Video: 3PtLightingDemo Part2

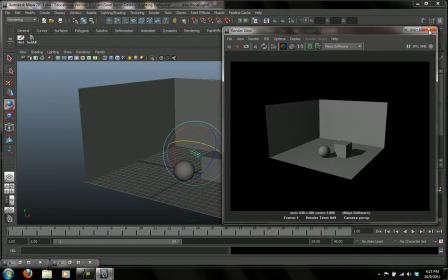[0:00]
Okay, so I'm going to minimize that because I'm going to come back to that again later. And let's turn the render off.
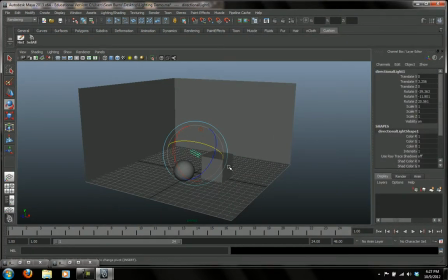[0:06]
Now I'm going to go to my second light. The second light is going to be the fill light. Now the fill light is going to, let's do a little render here.
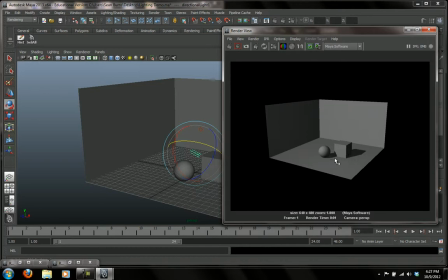[0:14]
It's going to kind of, these shadows are a little bit more contrasty than I want them to be, and I want to have just a little bit of light on here. I don't want such a contrasty light. I just want to give it just a little bit of definition and see some detail there.
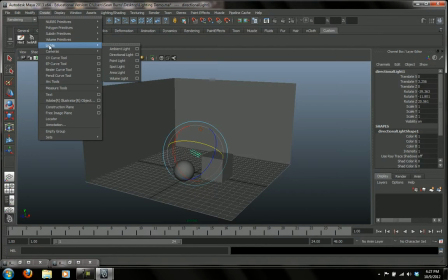[0:29]
So I'm going to create light, and I'm going to put in a point light. And the point light is just like a light bulb. It just emits light from every direction from one single point there.
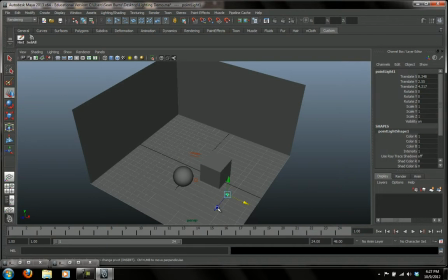[0:44]
And you know, I can kind of look around and see where it is. I'm going to put it right about there.
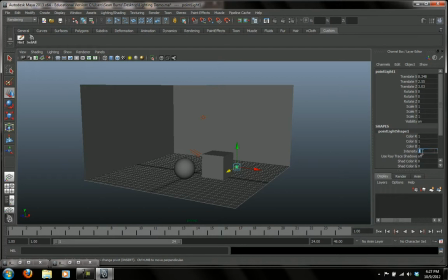[0:51]
And I'm also going to turn the intensity down. Well, let's just do a render and see what it does.
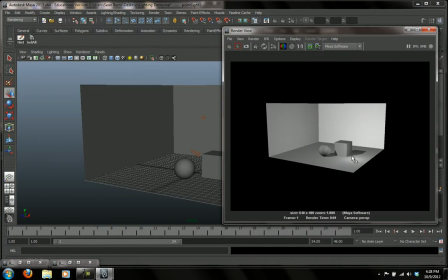[0:56]
Now you can see it puts on a whole bunch of light all over the place.
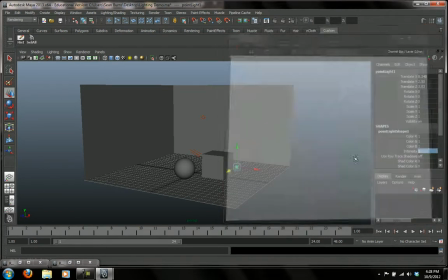[1:02]
And I just want to put that intensity down. It's a little bit more. It's kind of getting rid of all the shadows. So I'm going to bring it down, the intensity to 0.5, about halfway.
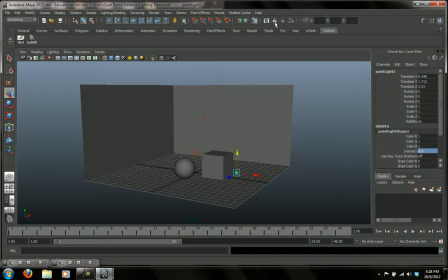[1:11]
Bring it down a little lower. Let's see what it does. Let's do a render. Okay, that's a little better.
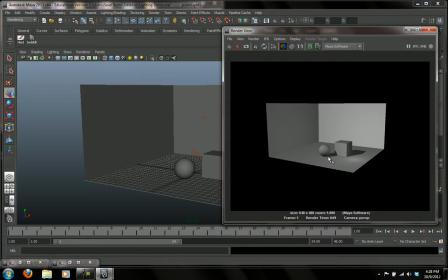[1:17]
I can bring it down a little bit more, but what it does is it's just kind of softening those shadows, bringing those shadows out a little, not making them as contrasty. You can also see here, I don't know if you can see it so much, but the light is affecting the floor.
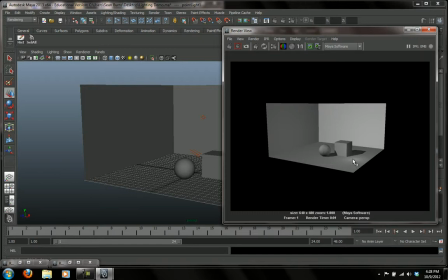[1:36]
It's actually putting a spot on the floor because it's kind of close to the floor there.
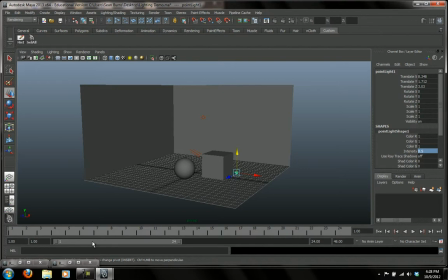[1:40]
So I'm going to select that point light, go into my relationship editor again,
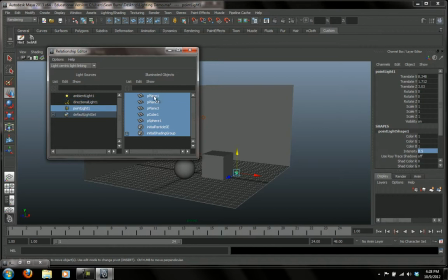[1:46]
select the point light, and I'm going to turn it off that it is affecting plane 1. So it's not going to put any light, basically it's not going to put any light on the floor, but it's going to just put light on these objects. I could actually take the light off of the walls altogether.
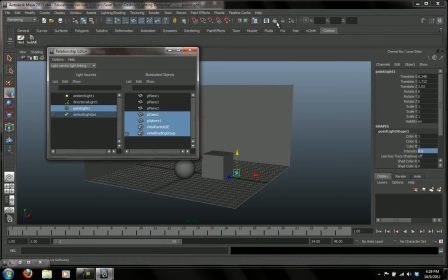[2:05]
Let's just do that and see what happens.
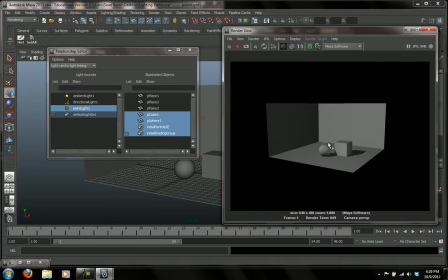[2:07]
And so what it's doing is it's just, all that light is that it's just putting some fill on these objects here, these little characters there, and not affecting any of the surrounding areas there. So that's good.
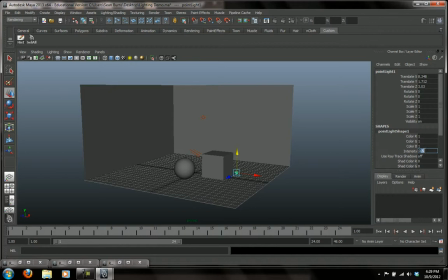[2:20]
I like that. I'm going to bring down the intensity just a little bit more. Let's just paint 0.3.
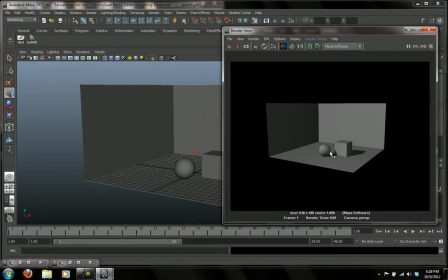[2:28]
Like so. Yeah, I think that's a little better. We can see the shadows a little more, but they're just not as dark as before.
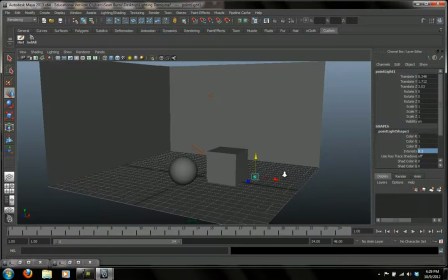[2:37]
We could also come in just a little closer here. Now we have two of our lights. We're not counting the ambient light. Ambient light is just sort of kind of giving it an overall fill. If we were to turn that down all the way, let's just see what happens.
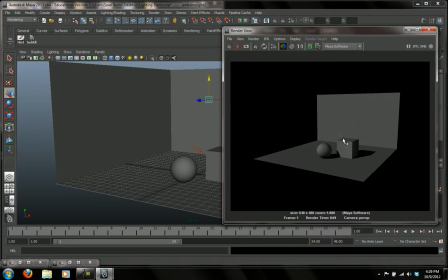[2:55]
Yeah, ambient just is not going to put any light on anything.
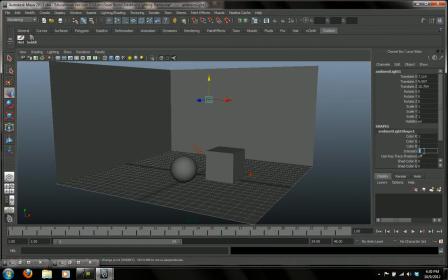[3:00]
If we were to kind of put that back up to 0.3 or so,
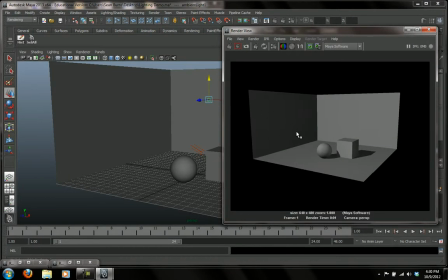[3:05]
you can see that the ambient light is putting a little bit of light on these walls just to kind of bring it out.
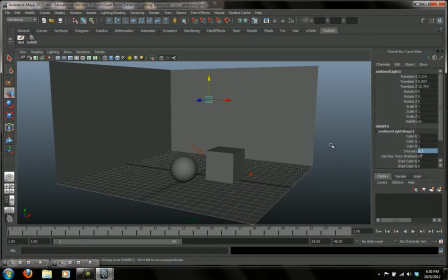[3:11]
It's more of like a reflective light. The last light I'm going to put in is what's called a backlight or a rim light, and that, like the name suggests, is a backlight that goes from behind, and it's going to put some light and rim sort of the
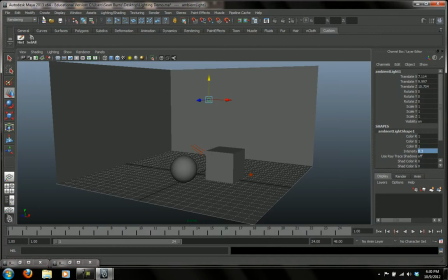[3:29]
back edge of your objects to give it some depth. And what I'm going to be using for that is a spotlight. I like spotlights. They're my favorite lights to use because they're very much like real lights,
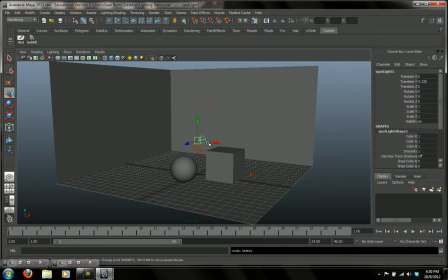[3:45]
like you would use in real life situation, like a spotlight in a theater or something like that. So what I'm going to do is I'm going to just sort of position this light,
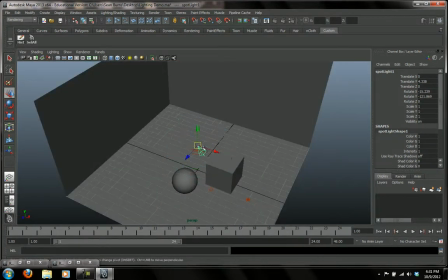[3:56]
and sometimes you're going to find that this light is a little
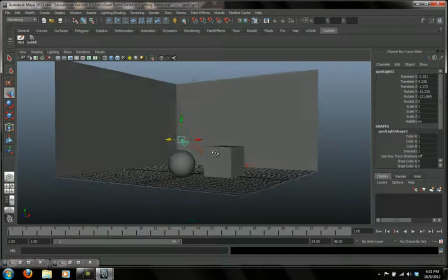[4:01]
difficult to kind of move around and position. There's a little trick I'm going to show you.